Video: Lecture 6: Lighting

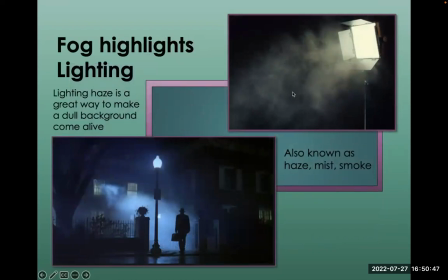37:12 Here's what it looks like. You have the lighting unit, you fill the room with fog, and it creates mystery. It adds something to the scene. It allows the lighting to be seen. The fog gets lit up.
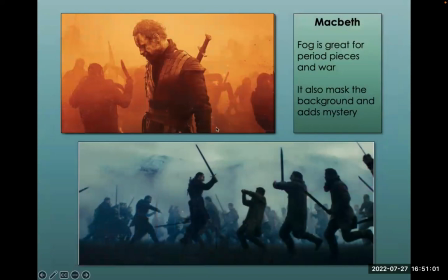37:26 Here we see from Macbeth, which is a historical piece. It really adds a sense of mystery. They're fighting this battle, and the fog fills in, and it actually can cover for not having a great set, because what's in the background falls out of focus and sort of into mist.
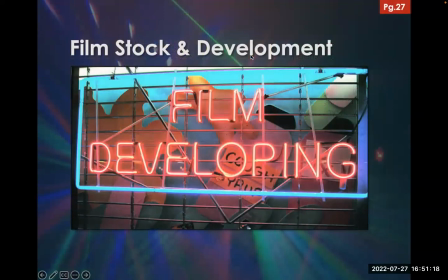37:44 Okay, now we're moving on to film developing. Okay.
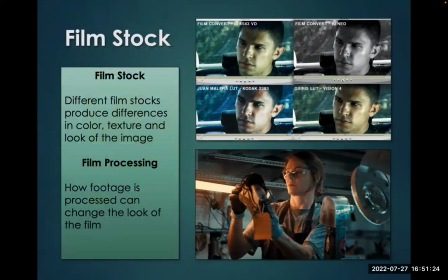37:50 Now, when we're talking about film, which is still used, we have different types of film stock. Here you see different examples. Different film stocks will give you different looks. So the DP will pick the film stock he wants the film to have the look of. So how it's processed is really important.
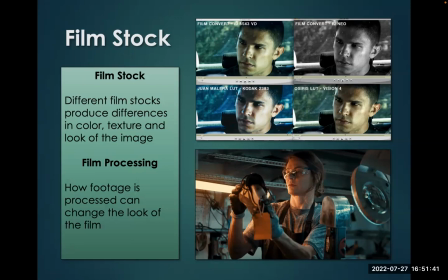38:06 There's a lot of elaborate procedures I'm not going to go into, but you can process the film different ways to get different results.
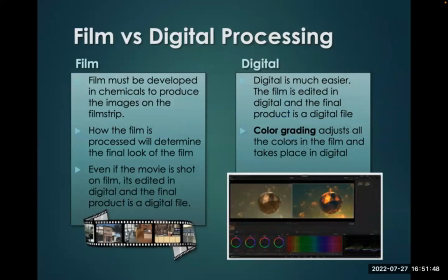38:13 Film must be developed. How we process the film will determine the final look. Even if a movie is shot on film, it's still going to be edited on digital, and the final product is a digital file. But digital is much easier. So you create a digital file, and then you process it in something called color grading.
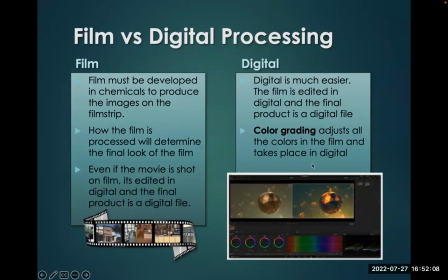38:33 It's already digital, makes it a lot easier. So this is a very elaborate process. I'm going to just get into a little touch of it.
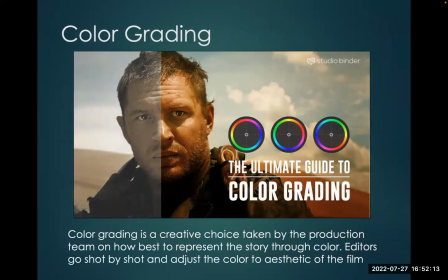38:39 This is called color grading. Okay, so once the film is done, we've made the film. One of the final processes we go through is we actually go shot by shot and color grade the film, essentially adjusting the color shot by shot so scenes match and the overall tone of the film is conveyed.
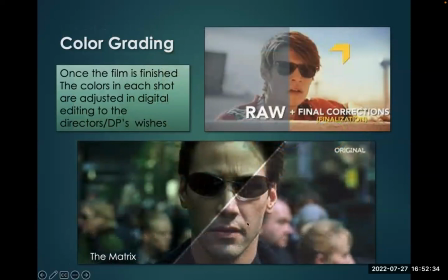38:59 So here's an example from The Matrix. So originally they shot it looking like this. So they shot it normal, but when they went into the color grading process, they added this green tone.
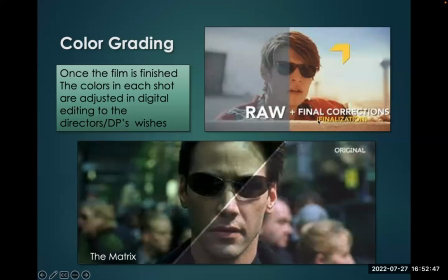39:11 Okay, so you have raw and then you have final corrections. So at the very last process, they'll go in and tweak all the DP's work with the color processing,
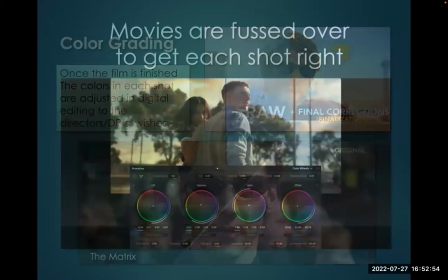39:19 make sure shots match and make sure it has an overall aesthetic that they want.
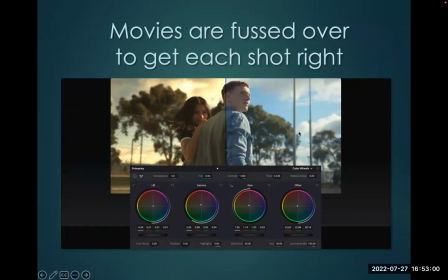39:24 So here you see a scene with color processing and then without. So, color, we're starting to talk about color.
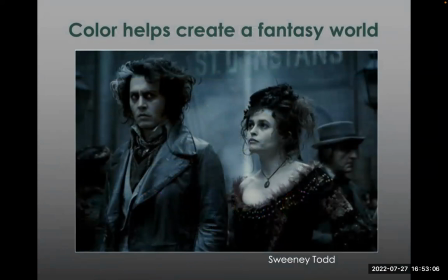39:32 It helps create a fantasy world. Here we see from Sweeney Todd, the blues.
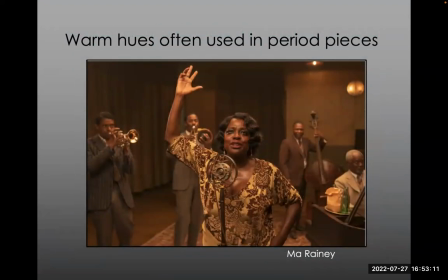39:37 Warm hues are often used for period pieces. This is from Ma Rainey, and we see that sort of orange, luscious, warm hue that we often associate with the past.
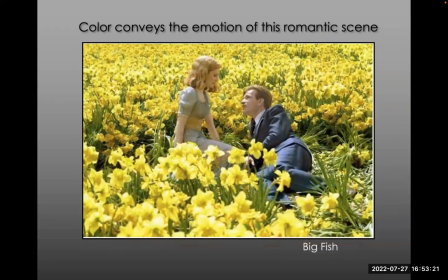39:47 Here we see the bright yellows. I mean, this isn't any color correction. This is just the way they constructed the set, and the color conveys the romantic scene from Big Fish. So now we're moving on to a discussion of color and the psychology of color in film.
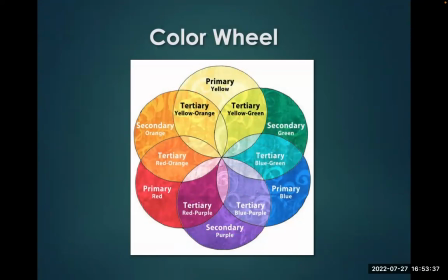40:02 We have the basic color wheel. I'm sure you guys know most of these if you've taken an art class.
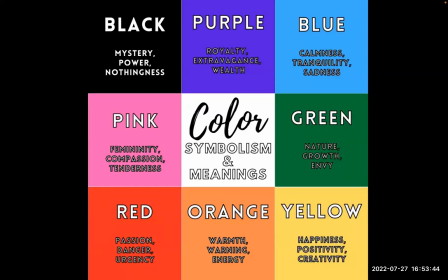40:08 And we say that color conveys different emotions. You may not agree with all these, but some of these make a lot of sense. We typically use red for passion, danger, urgency. Often pink is used for compassion and tenderness, black for mystery, for power, evil, so on and so forth.
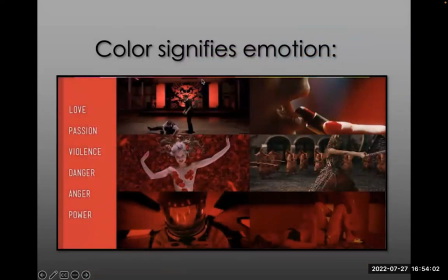40:26 And so, color often signifies emotion. We see red in particular used quite a bit to signify different things.
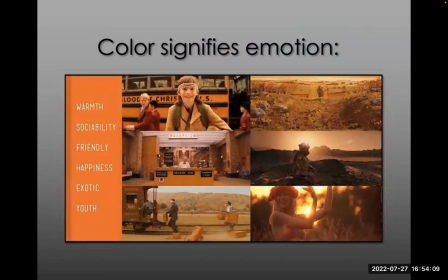40:34 Pink often used for femininity. Orange, warmth, sociability.
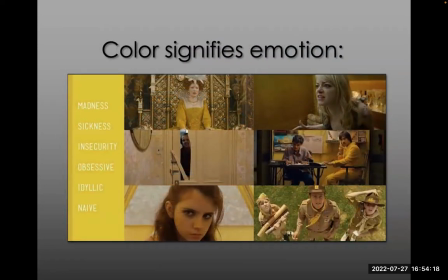40:43 Also death in the Italian tradition. Yellow, interesting, madness, sickness, obsession.
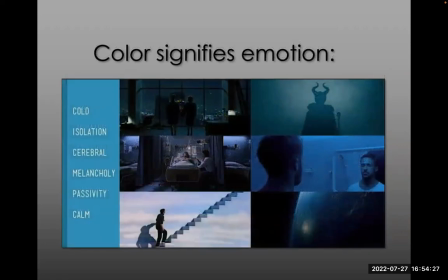40:51 Green can mean different things. It can signify nature, but also sickness. Blue can be passive or cerebral or morose.
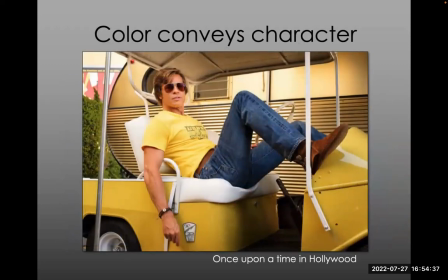41:02 Purple can connote royalty or something ethereal. So, in a shot, colors are composed. Here, everything in the shot is basically yellow. And this is on purpose. He's got a yellow shirt, a yellow cart, a yellow wagon here. It's just, it's bright, it's happy.